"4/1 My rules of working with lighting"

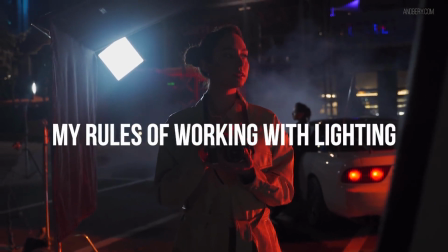2s
the preparation and list of contrast tools. When I work with lighting in a scene, I have some rules.
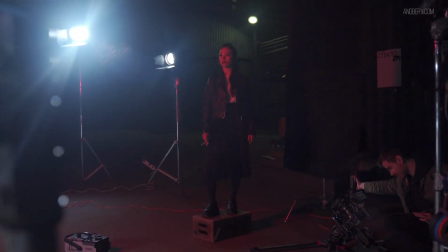9s
And these rules help me to create volume within the scene so that the image looks attractive and the main characters will be separated from the background.
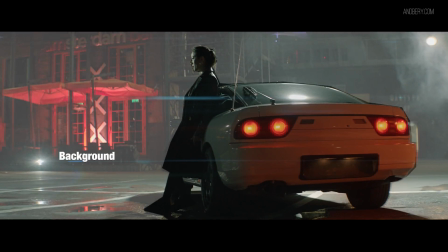18s
And to achieve this, I use various different tools and methods to work with contrast.
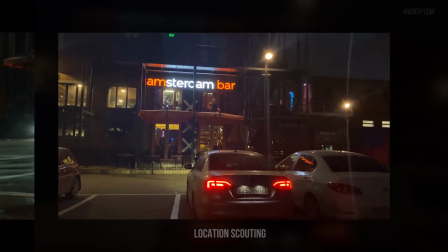24s
During the scouting process, I look at the location and analyse what kind of natural contrast exists and what can I add.
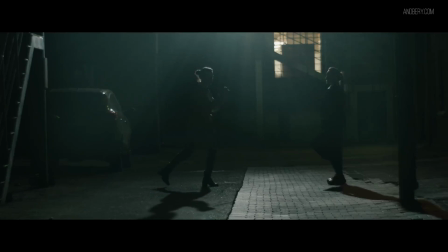31s
There are several things that inform my decision when it comes to contrast. These are script and concept,
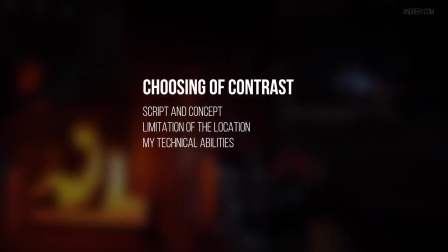40s
limitations of the location, my technical abilities, my style and visualization of the actual script.
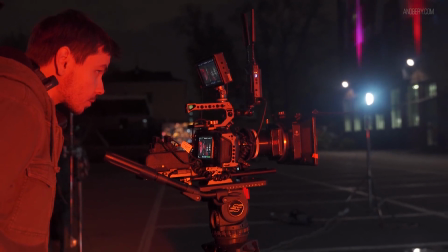49s
If you work alone or with a team, you will have a concept of your video anyway.
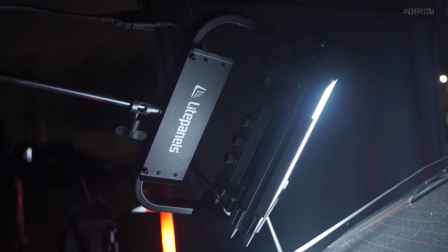54s
The concept of the video for a DP means that at least you will know how you will light the specific scene,
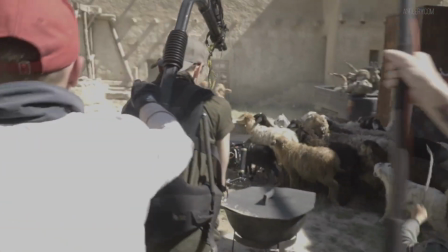60s
i.e. with low-key light or high-key light. Will you work with natural light or with light sources?
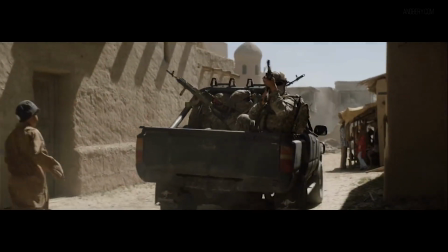67s
Will it be night or day? These specific things can limit or inform you in choosing the tools for achieving contrast.
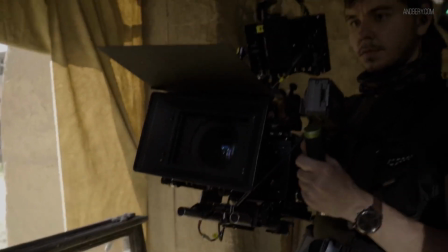75s
Perhaps you will want to recreate a reference shot, which will motivate the type of contrast you're trying to achieve.
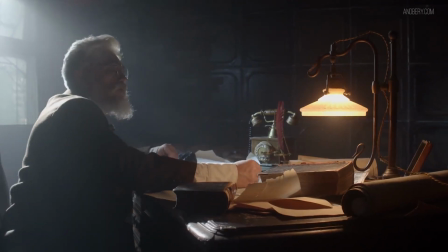82s
Or maybe you want to shoot and contrast two color temperatures. Great, you will need two light sources with cold and warm color temperatures.
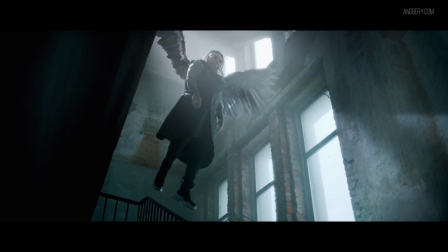90s
Or maybe you want to shoot with thick and thin atmosphere,
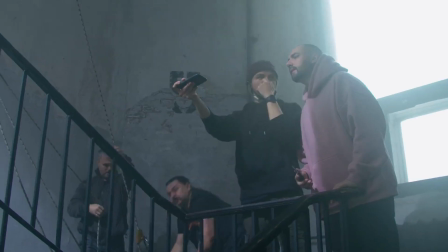94s
so just make sure that the smoke can be used at the location and that the smoke machine has enough power to fill the room.
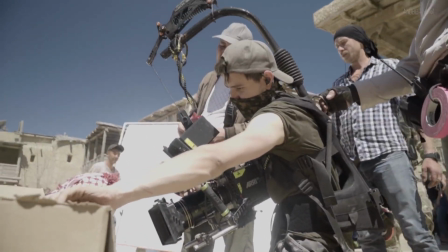100s
What is the main thing I'm trying to tell you? It is very important to know what kind of contrast you are trying to achieve before you get on set.
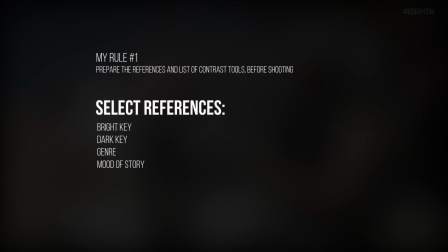108s
As a minimum, before the shoot, you should have a few reference shots and a checklist of what contrast tools you will use. It is best to prepare for specific types of contrast in advance.
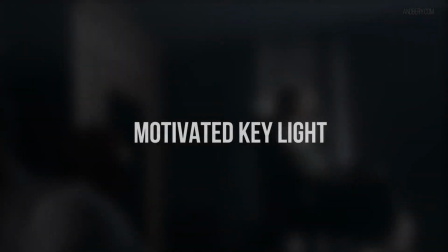121s
Motivated key light.
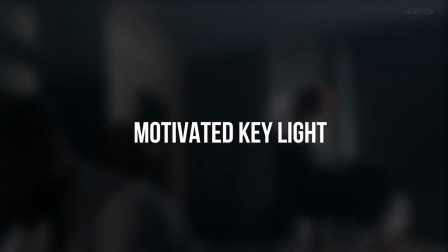122s
The second principle of working with light is, if you want to avoid lighting that looks fake in the scene, then your lights must be motivated.
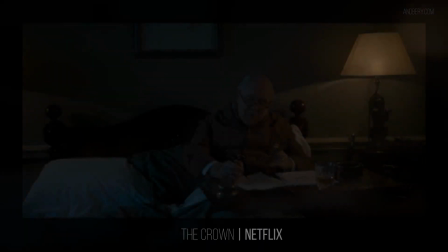131s
What does it mean for your lights to be motivated? The viewers should understand where the light is coming from.
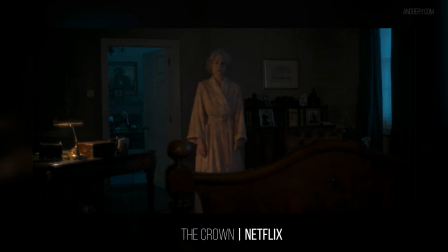138s
Is the light from the sun, or from a practical light like a lamp?
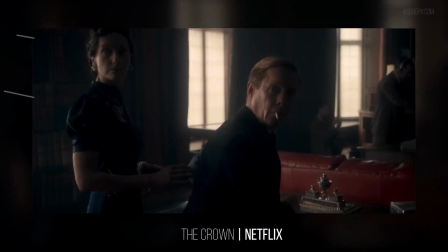142s
The best way to justify your light sources is to show the light source within the frame.
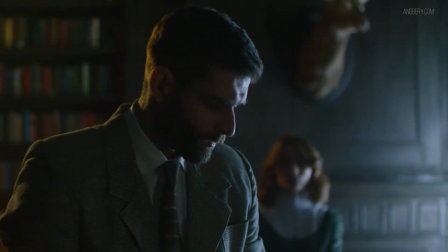148s
I will show you. For example, we want to add warm light in this scene to achieve warm and cold contrast.
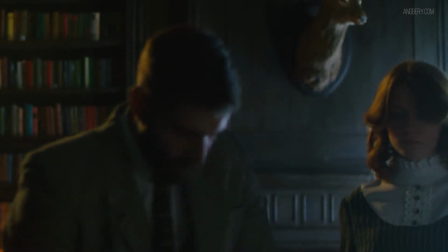154s
I can just add extra warm light and be done.
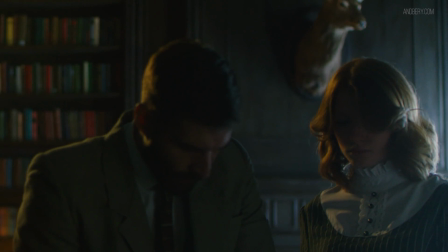157s
But this will look fake, because the light is not motivated, as we don't see the real source of this light.
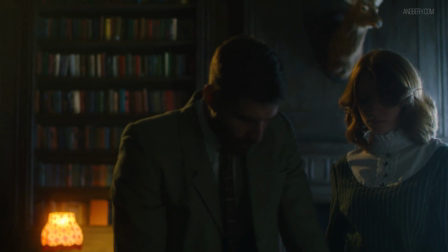164s
If I add a warm practical light, for example, the viewer will think, oh man, this light is from that floor lamp.
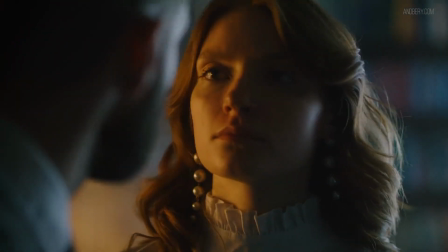170s
It looks so natural. This is what our brain will tell us. On the close-up shot, we will still have a warm backlight, but pay your attention to the background.
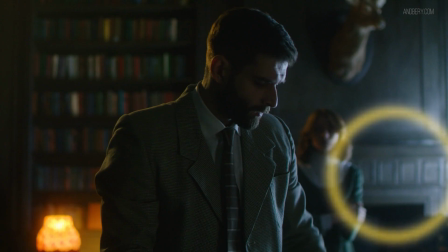179s
I added an extra warm point on the fireplace in order to continue the theme of motivated warm light.
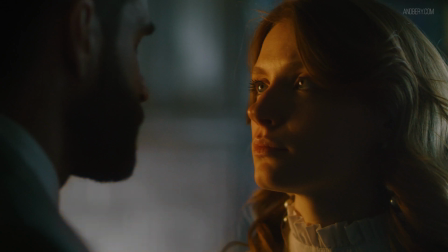185s
If I left the warm light only on the girl, it would look a little fake. This is motivated key light.
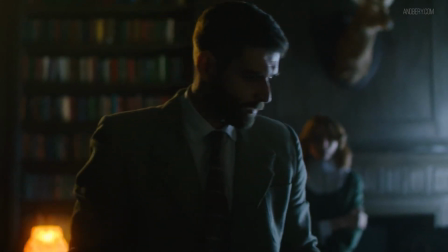191s
When you work with motivated light, don't forget one simple thing.
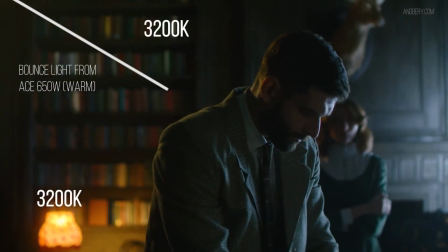195s
The temperature of the light source must be the same as the natural light source that you are intensifying or getting motivation from.
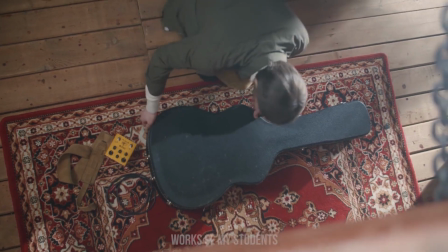203s
Let's look at a few examples of students' works that have ignored the motivation of light.
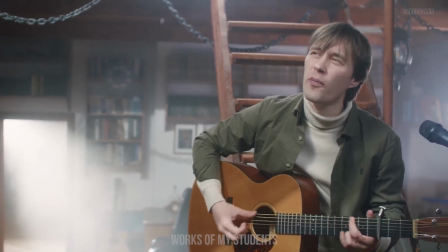208s
Look at this shot. What do you think? Where in the scene is the main key light?
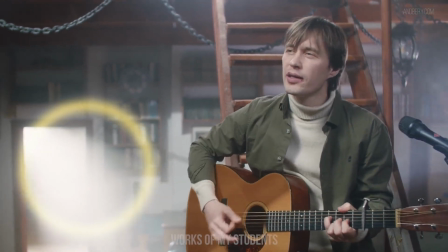213s
I think that this light is from the background. This looks somewhat like light from the sun.
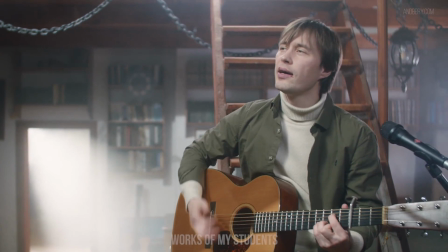218s
Okay, but what kind of light illuminates the character from the camera? I'm not sure. This doesn't look like daylight, but rather just a bright light flowing through a light source.
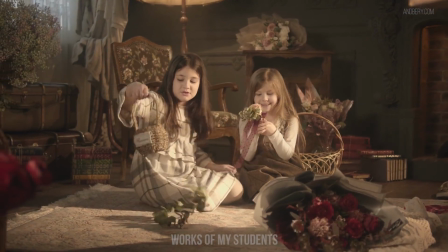229s
This is unmotivated light. The unmotivated light doesn't have any light source, as we don't see this source in the frame.
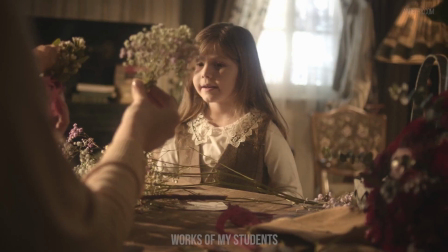237s
You can add any light source that you want, but remember,
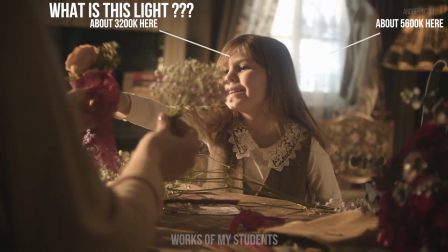242s
motivated light looks much more professional and high-end than unmotivated lighting.
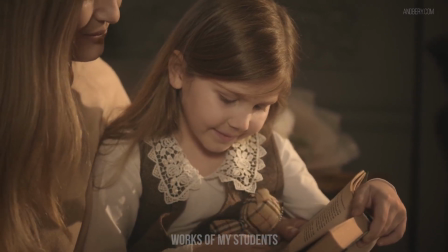247s
This shot still looks quite lovely, but the key light looks unnatural.